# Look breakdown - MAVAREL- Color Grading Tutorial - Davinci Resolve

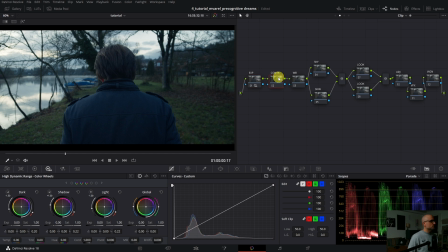[4:02]
Then with the contrast I do nothing because I'm pretty happy for now, but with the white balance I balanced the darkest part of the image a little bit. So we balanced it. If you watch here, we have a huge blue shift.
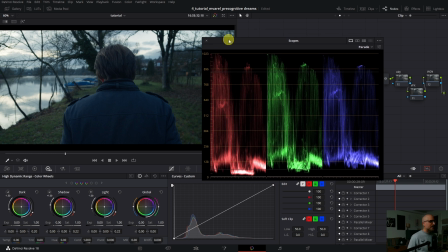[4:22]
Generally speaking, it is okay, but I like when I have some color separation somewhere. And now we have this green tint overall. And when I balanced out the black levels with the lock wheel a little bit,
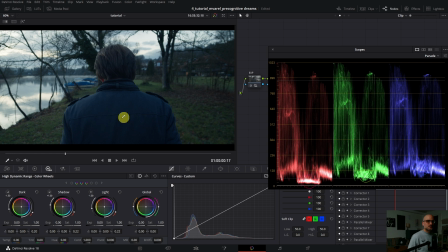[4:38]
you will see that then the grass and the jacket and the background gets more neutral, and we have a huge color contrast and a three-dimensional look again,
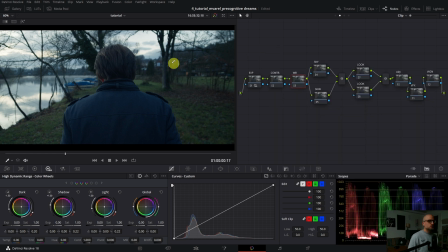[4:53]
because now it's like a two-dimensional look because the blue tint is overall. with the shadow wheel, I balanced out a little bit the darkest part of the image.
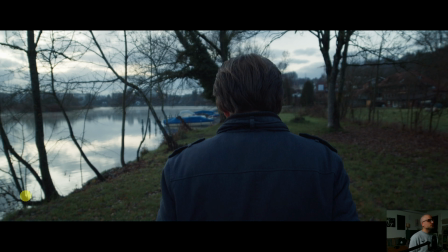[5:11]
Before and after, I hope you see that on YouTube, but before it's like a blue tint overall, and now we have still this bluish greenish tint, but with more color separation and more of a
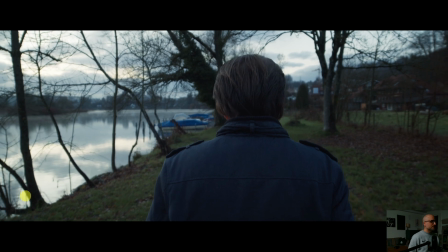[5:26]
three-dimensional feeling. I loop it
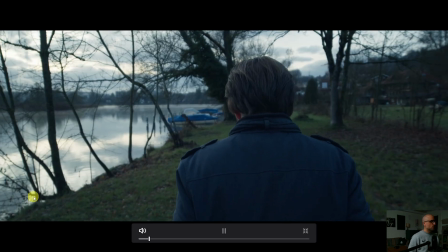[5:32]
like that, and before it's just overall blue in the shadows, and it doesn't look good to me.
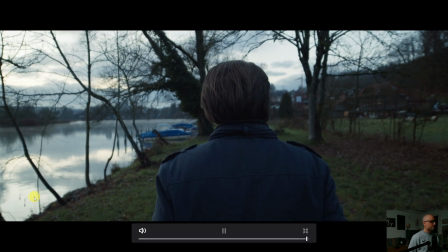[5:38]
So with more color separation, we have more mood and more three-dimensional feeling.
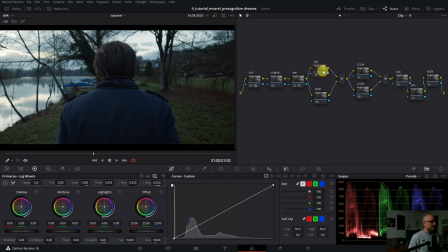[5:44]
I go further, so the sky node I want to create anyway, because he talks about how he composed music by joining his dream phase and implement that experience into his music.
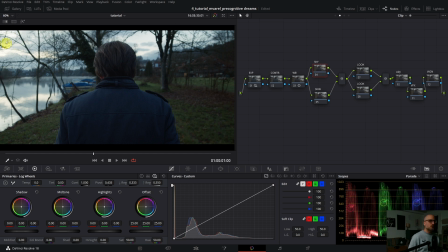[6:02]
So I want to put only on the brightest part of the image some kind of yellowish reddish tones, so it feels a little bit still like he's dreaming, right? So with the sky, I go to the qualifier
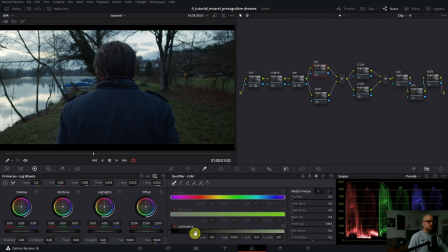[6:20]
here, and I switch only on the luminance value because this is the only thing I care about.
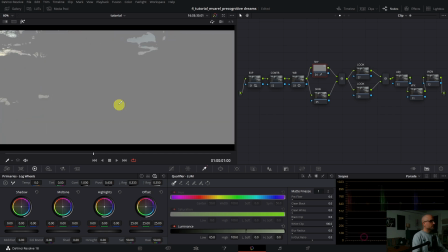[6:27]
So I highlight it and I go really picking the brightest part of the image. Low softness, I'm gonna soft the isolation. Then I dial it back again, the low luminance.
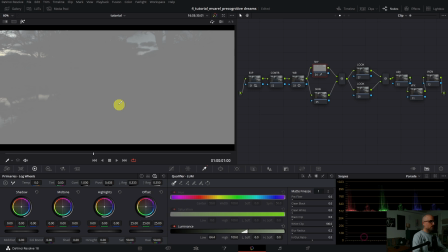[6:45]
And then with the blur, I put a lot of blur in it. You see that here. So it will feel like a glow a little bit after the correction. So like that.
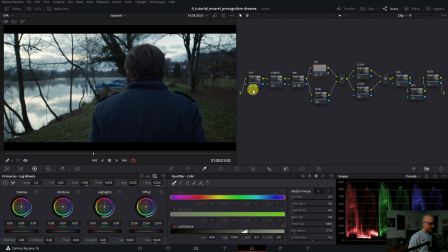[6:59]
I push this image a little bit here. And now with the gain wheel, I push some color there. Some red, some yellow. Then I darken it down a little bit, so it gets more intense. I lower it down the saturation a little bit.
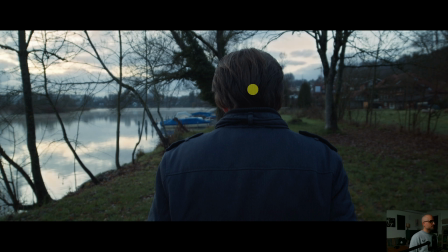[7:21]
Before and after, before and after. Maybe it's too strong. I dial it down the saturation. Yes, before and after, before and after. I'm gonna play it.
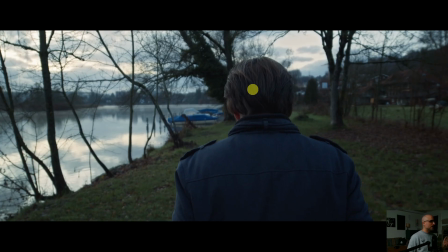[7:38]
Yes, now you have this kind of surrealism
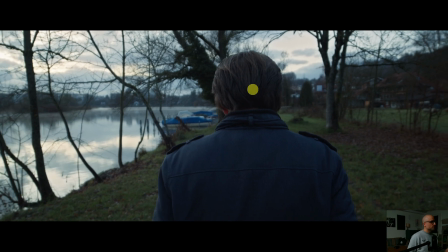[7:44]
and this introverted bluish greenish tint for the look.
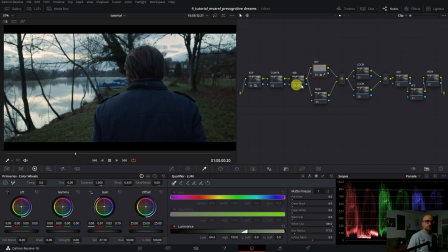[7:49]
We go a step further. Skin, we don't need that. Look, I will implement with the gamma wheel a little bit of blue overall, but just with the gamma because I want to go slightly into the blue.
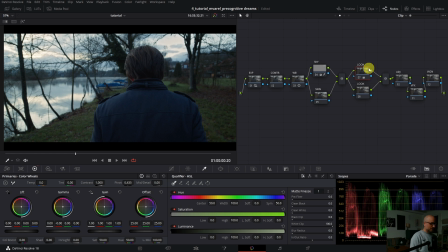[8:06]
Yes, something like that. I hope you see that on YouTube.